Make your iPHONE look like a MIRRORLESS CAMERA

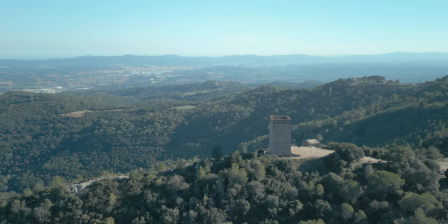This shot was shot with the ND filter, so we don't need to use the motion blur effect,
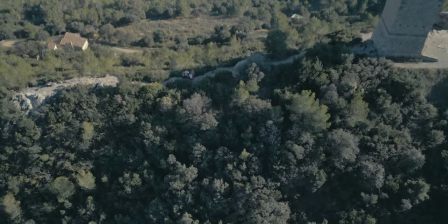but you can still play around with the texture pop to soften the image just a little bit so that you remove that
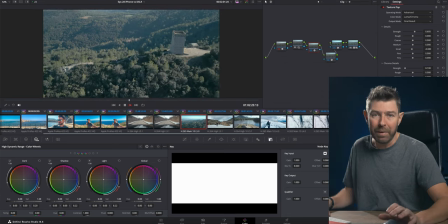kind of digital and over-sharpened image coming from drones and action cameras and iPhones.
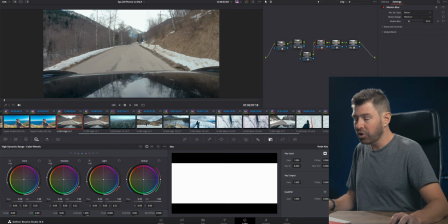GoPro, this is an image shot years ago. I think it was an GoPro Hero 6.
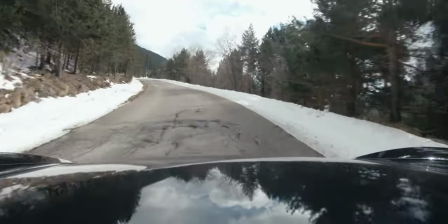So this is with the node tree I have developed. And let's pause it and look with and without.
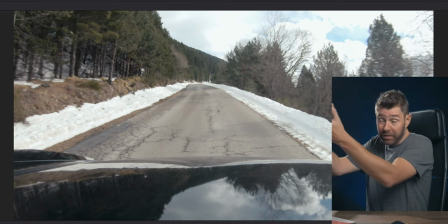You can see here that you kind of get sucked into the image. The trees are moving past you with a nice blur, you see? Before and after, while the middle of the road stays much clearer, and that's exactly what we are looking for.
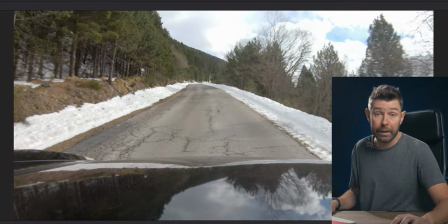And without my LUT, it looks like that. There you have it. I hope this was helpful. If you want to check my check out my LUT, I'm going to put a link in the description. I have, as said, used it with all kinds of cameras. Check it out below. I'm going to have a sale on it for the next 2 weeks, so grab it before it goes up in price. And I'll see you in the next one. Peace.